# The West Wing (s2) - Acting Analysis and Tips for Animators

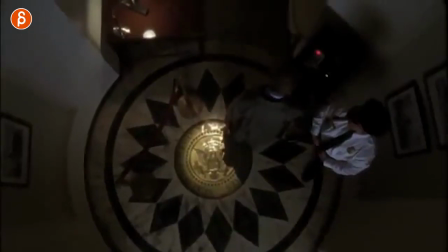(0:00)
Welcome back to another Acting Analysis for Animators, and today I'm going to go old school and look at The West Wing. That's right, I went through my list of all the things I want to talk about. I went all the way down to very old examples. So let's take a look at the sequences from The West Wing, Season 2, Episode 8. First up is the discussion with CJ and these two characters.
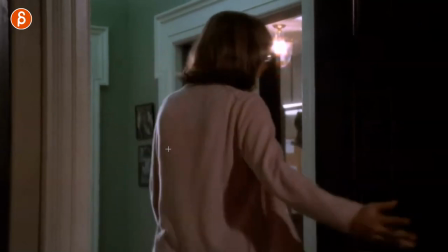(0:20)
She is upset and she is having a heated discussion with these two guys here. And as she comes back, she has an interesting way of listing things where she goes, well, I don't want to do this, I don't want to do that. And then she does this.
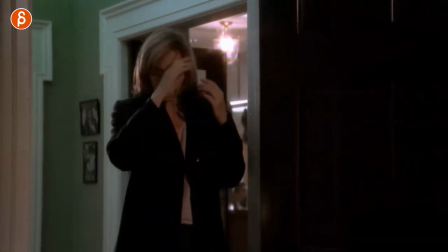(0:32)
I love this with the hair. I don't want to do this, I don't do that. And it's just a great moment of using an existing feature of a character to accentuate her emotion, her attitude.
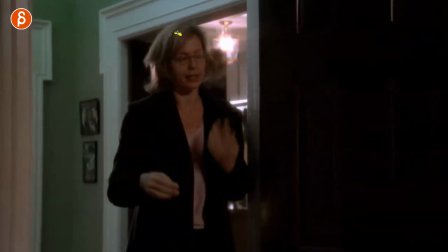(0:42)
And some of the character rigs that are out there, there are controls for hair. So it's not always easy to do anything with clothing or hair.
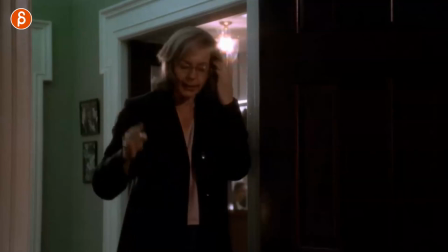(0:51)
But in this case, if you do have a rig, it will be interesting to use that where either the character does this,
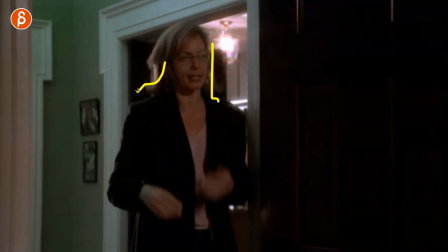(0:56)
they can straighten the hair, they can potentially the ponytail, bring it up front and play with it or pull it. There are all kinds of things you can do with a character's attribute, but I love that.
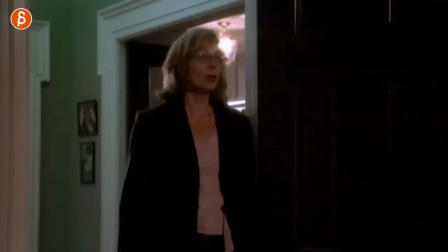(1:06)
The timing rate of that and that, and all really fits into the whole discussion that she has and the attitude and the energy in that scene.
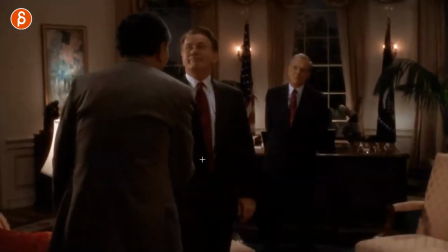(1:16)
Next up is this little sequence, those couple shots where we see the character shake hands and say bye, and you can see how the president kind of addresses someone not that high, but it's a giant.
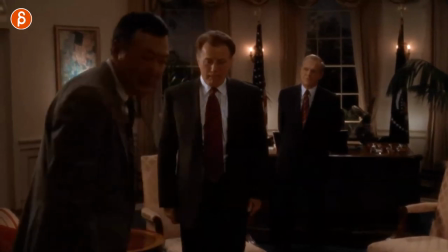(1:28)
He addresses a giant. This is someone off screen who probably escort the person, not the escort, but you know, show this person the exit and then blah, blah, blah.
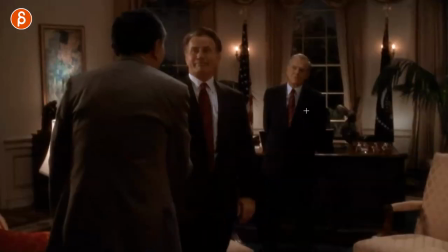(1:36)
What I like about this is that it kind of expands the scene. So you have one, two, three in a way, right? This is the scene. These are the characters and that's all you have. But by doing this, by looking past the person off screen, acknowledging someone that would do something again in your scene,
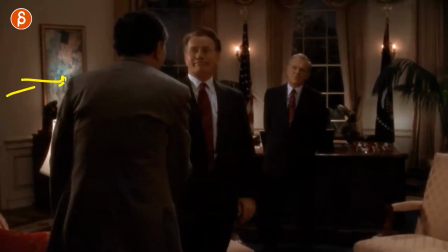(1:53)
it could be whatever, someone that actually walks in, someone where a hand gets on the shoulder to guide the person out, to maybe a hand that comes in a piece of paper to give them something, whatever it is, but it expands the world.
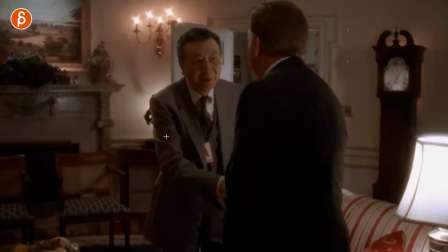(2:05)
This makes it a bit bigger. And you can do this in just in one shot. It doesn't have to have this here, right? You can just have this, play this out, pantomime or lip sync.
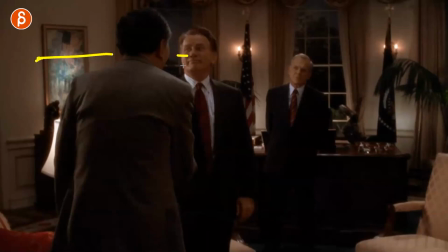(2:12)
And just that gives us more information. It could be something where that person is looking for help. Maybe this person is really looking at this person here in a more obvious way. And that is your moment to maybe have really big eyes and signal to someone that's off screen, I need help or give me something.
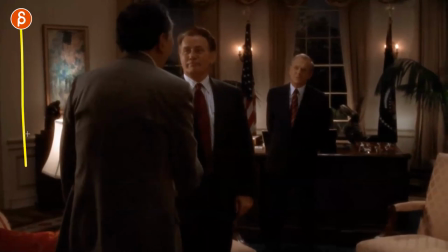(2:28)
So there's something that I can play with by not thinking that your scene is this, if that makes sense, right? It's not just this box. There's more out there and your character can acknowledge that and add something to the scene.
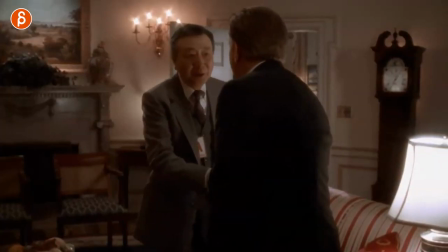(2:41)
Now, of course, you can have something where it's like here, where you start with this and with that.
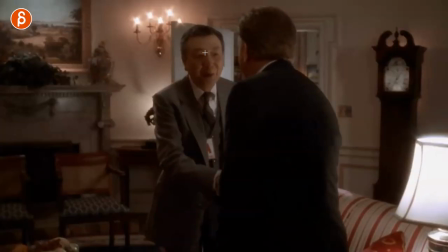(2:46)
I mean, you could technically have your character, let's say this character here is here and the other character is here,
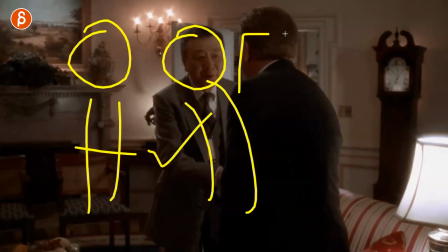(2:53)
punching over, blah, blah, blah, they say goodbye, and you have the door frame with another character in there. So maybe if you want to, you can start the shot where there's lip sync or pantomime, whatever, and that's the focus.
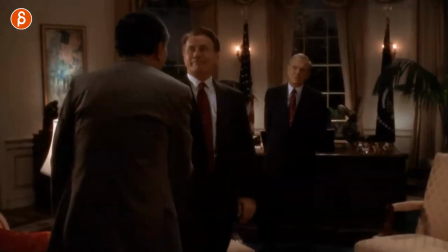(3:05)
But you do see a third character there waiting. And now, when this character does this, as an audience, we understand a bit more because maybe that person here and that gesture or look or whatever,
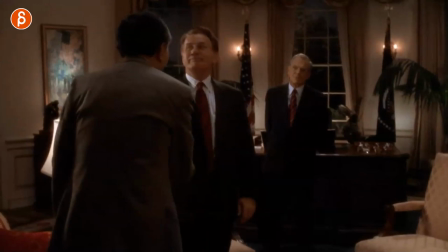(3:18)
so there's a specific connection that is now even funnier or more dramatic or whatever you want to do because we have seen the person back there in the doorframe. But anyway, I like this idea and I like that moment here because again, it expands the scene. That is my symbol for expanding. This is Wi-Fi, I don't know what that is.
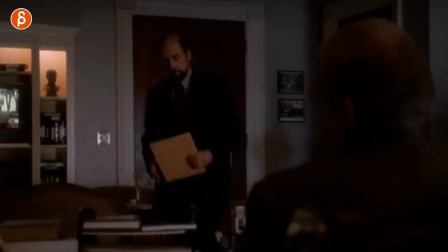(3:37)
But anyway, next up is this, where this character tells this character to put this down.
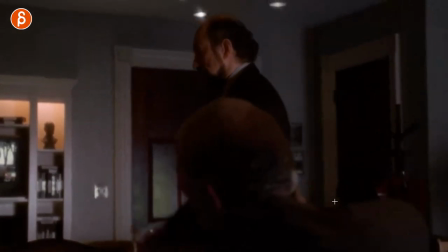(3:42)
And look at how he does it. Ready and bloop, with the hand out. And this is why I love props.
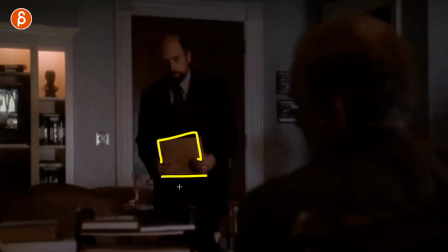(3:49)
I mean, you can do this, of course, in many ways without the prop, but he holds on to this, and even how he goes from here has that change to me.
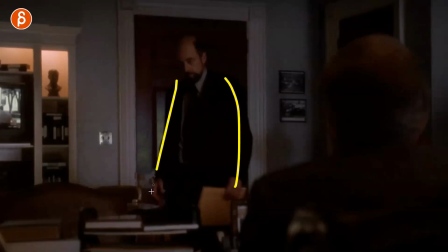(3:58)
So even like a change in posing, right? You have that kind of pose with one arm down, holding this, the other arm down there.
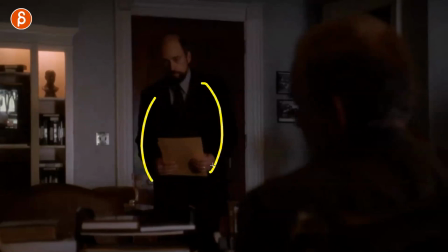(4:04)
Then you can do this. There's a bit of a change. Now you might argue it's a bit twinning there, but it's a change.
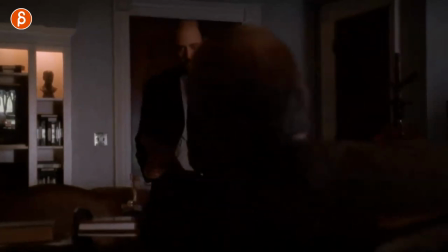(4:09)
It's a contrast, and then it's a handoff on the other hand.
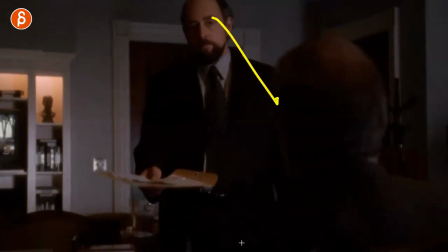(4:11)
And then when you see this, there's a bit of a pause. There's that look there because of the conversation that they had, and then bam, I love this.
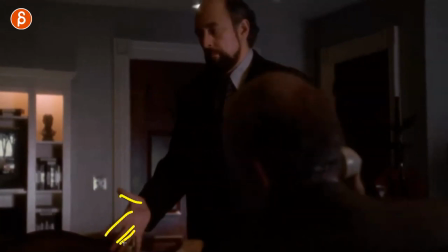(4:19)
Just that moment of letting it go and having that. Just that attitude of, all right, well, there you go.
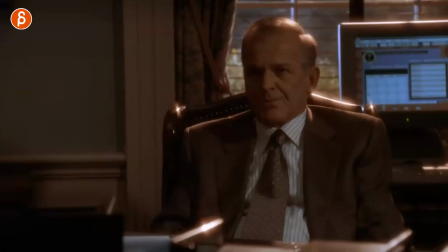(4:27)
There you have it. And even if your scene is this, right? We don't have this. Maybe this scene starts with lip sync.
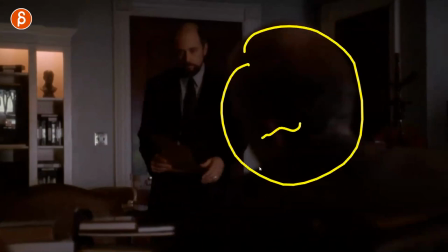(4:33)
This person is talking, but you don't want to really animate lip sync. So it's seen from the back.
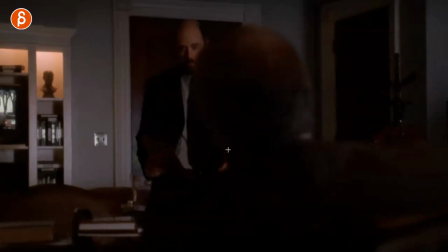(4:38)
So we don't see it. You don't have to animate. It's much easier. And it's all about how this person reacts to this person.
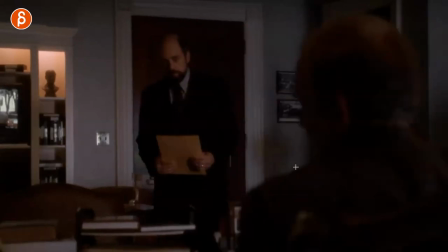(4:43)
And maybe it could be very similar to this line where he says, okay, leave that paper here, leave the paperwork here, and you can have that.
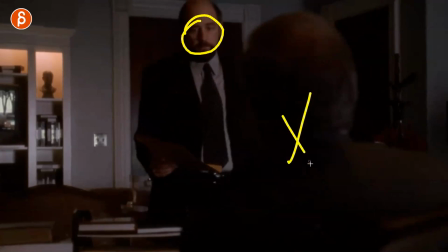(4:50)
So it's all about the pantomime reaction to this character here. So again, you can use lip sync, but you don't really have to animate it.
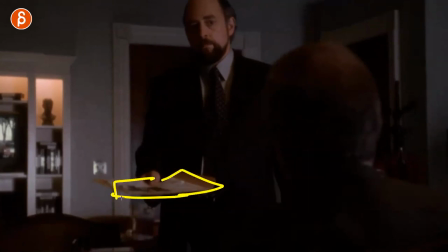(4:58)
But my thing is always, this prop now gives us a chance to enhance the mood,
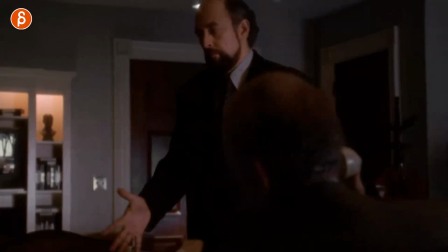(5:04)
the feelings, whatever, the relationship between these two characters. And yes, of course, you can do this without a prop.
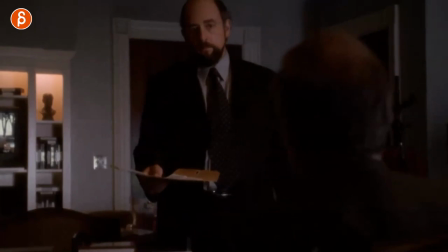(5:10)
But there's so many options and ideas that can come from using a prop and putting it down like that and adding that as a
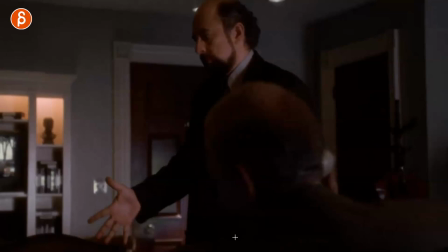(5:20)
kind of like an emphasis of your character's emotion.
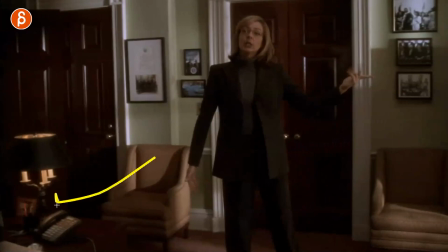(5:23)
Next up is this, where she tells the people that are now off screen that I'm going to do this and I'm going to do that.
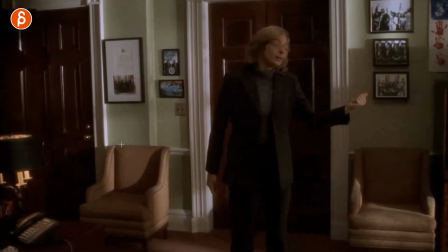(5:29)
And then you hear off screen, yeah, whatever, do that. And then that's her reaction.
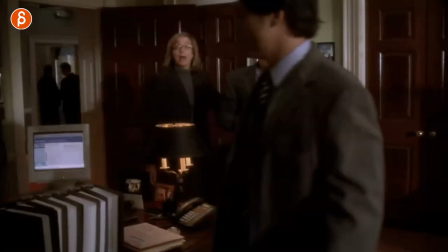(5:32)
There's so many things that I love about this, is that she also, I mean, you can see it at the beginning, but I love that almost as a reveal where these characters are blocking her.
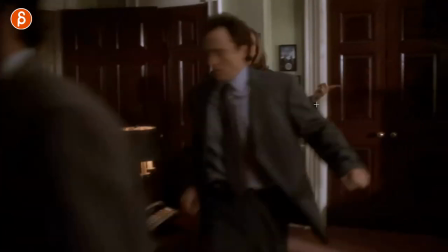(5:41)
And then you have that, like that is kind of the reveal with that pose and how she gets there.
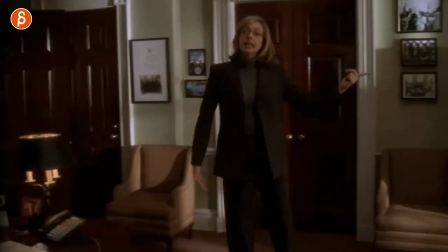(5:48)
Look at that, with that little accent, that little up on the toes, whoop, and that little drop with the roots.
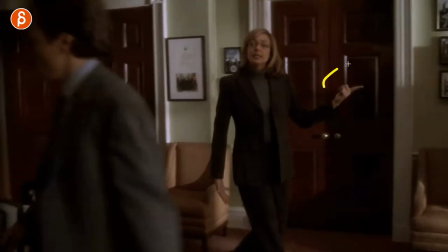(5:53)
Just a little accent there. And you can also see the little change of the hand.
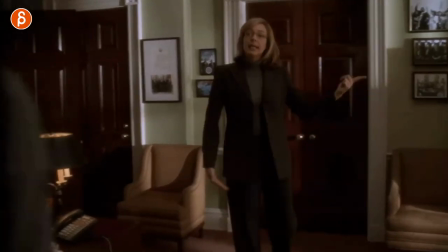(5:58)
It's almost like you, I mean, she hits that pose here in this, but it's almost like this is your technical, your main pose, and that's your sub pose.
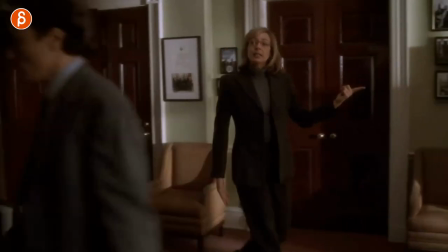(6:06)
So a little flourish, a bit of an extension there, but I love that little rhythm there. And then as she hears that, yeah, whatever, do whatever you want.
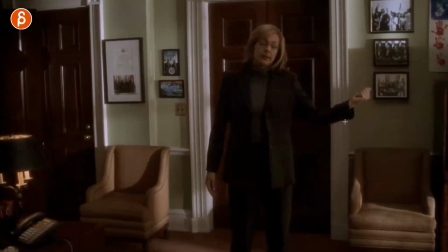(6:12)
I love how it starts with this, the anticipation and the leading of the fingers into, all right, well, let's go.
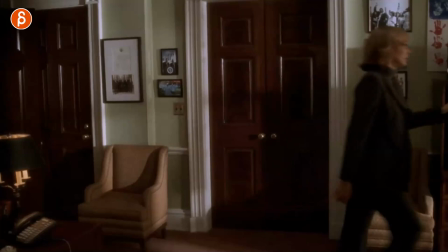(6:21)
But I love that she keeps that arm like this. So watch this again, how she has that pose, closes with the hand and goes, all right.
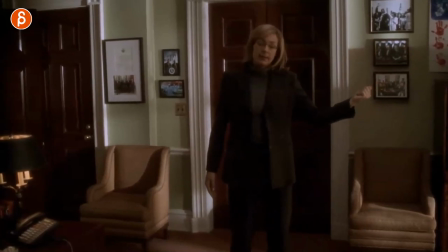(6:28)
But it stays like an added comedic effect of holding that pose with that arm.
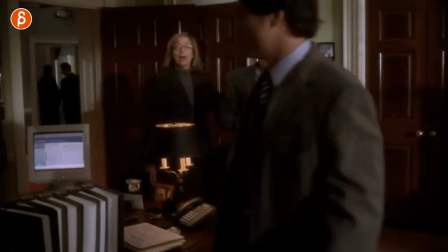(6:33)
And I love that. And you're just not too crazy in terms of setup. And you have all the walks, that is complicated animation.
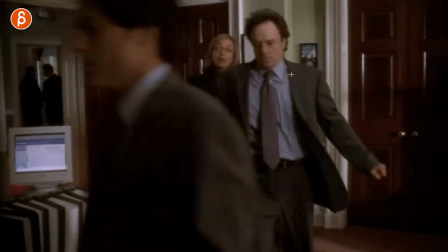(6:40)
But I like this. I like that staging. Maybe that's something you can use too, where, again, like I said, characters are obscuring someone.
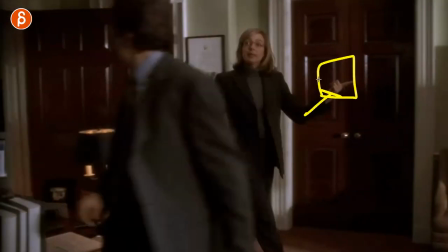(6:48)
And then maybe this is the character holding something. And maybe that object is the added humor.
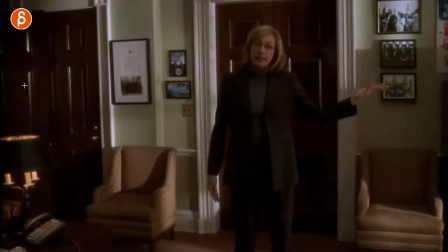(6:52)
And then you have potentially the opportunity of having lip sync of one and two characters, but one is off screen.
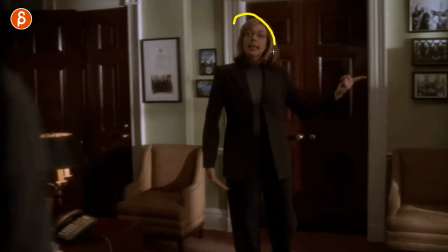(6:58)
So again, you don't have to animate it. And maybe that character says this one little thing, like she says here. And then you have mostly everything that's off screen.
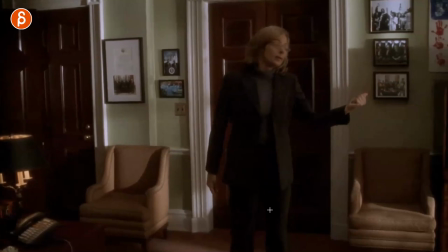(7:05)
And then it's all about her reacting to this very physically with, I love that turn too,
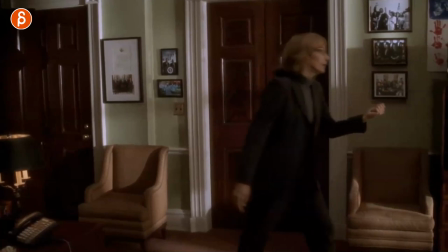(7:10)
with the head leading that turn and then the arm staying and then that exit. There you go. Classic TV show, The West Wing. There are so many seasons. Actually, I only have this part. I didn't write anything else. I should probably go back and watch that show again, although I don't have time to do that. But if you are interested in multiple characters and their different behaviors and how they talk, how there's a posture and how they do things, that show has a lot of characters with a wide range of different attitudes. And like I said, character postures and just tics and things. I think that would be really cool for reference. So if you haven't watched that show yet, it's on Netflix and you can watch it if you want to. And if you have, let me know in the comments if you like the show and the things that you've taken from the characters, like the president's way of grabbing the jacket and putting it on. I think that's because he has a shoulder injury and he can't really do the things you have to do, put a jacket on. So that's why he puts the jacket on the way he does. I don't know. Anyway, let me know in the comments if you watch it, if there's anything else that you thought was interesting and cool.